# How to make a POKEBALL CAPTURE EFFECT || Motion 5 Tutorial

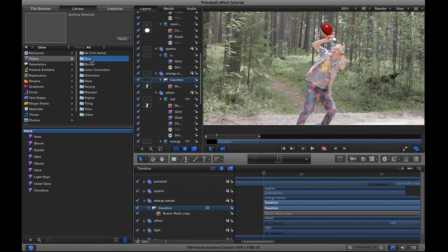[12:26]
And let's go ahead and add a soft focus to it, make it a little bit softer, like so.
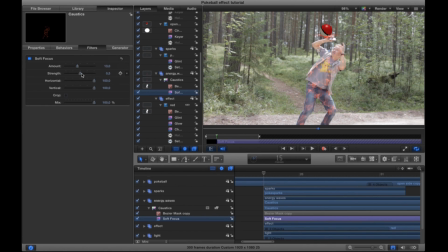[12:33]
And make it fade in as the effect starts. And actually the color needs to be quite white so you can see it well.
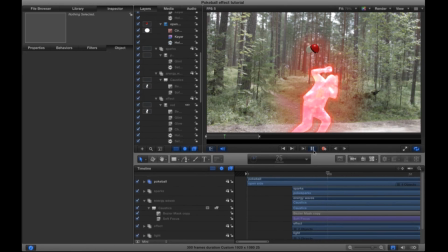[12:47]
So now we're pretty much done, and as you can see, the caustics really bring this effect to life.
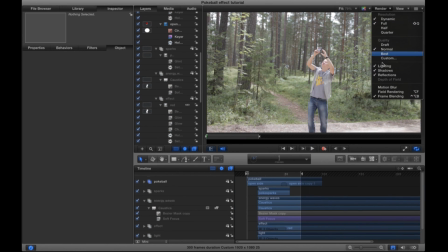[12:54]
And remember to turn on motion blur from the render options. It makes this effect look a bit more organic.
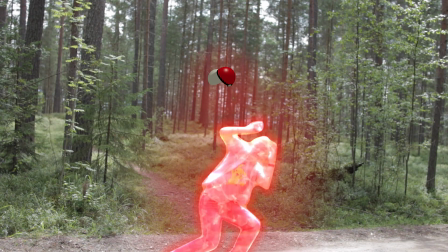[13:01]
So here we have it. I really hope you enjoyed this tutorial and thank you for watching.
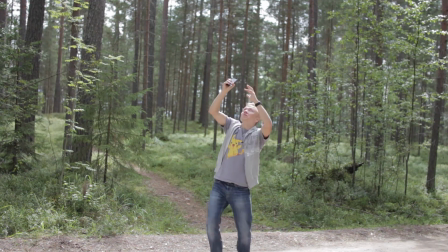[13:06]
If you have any questions, I'm happy to answer them. And until next time, bye!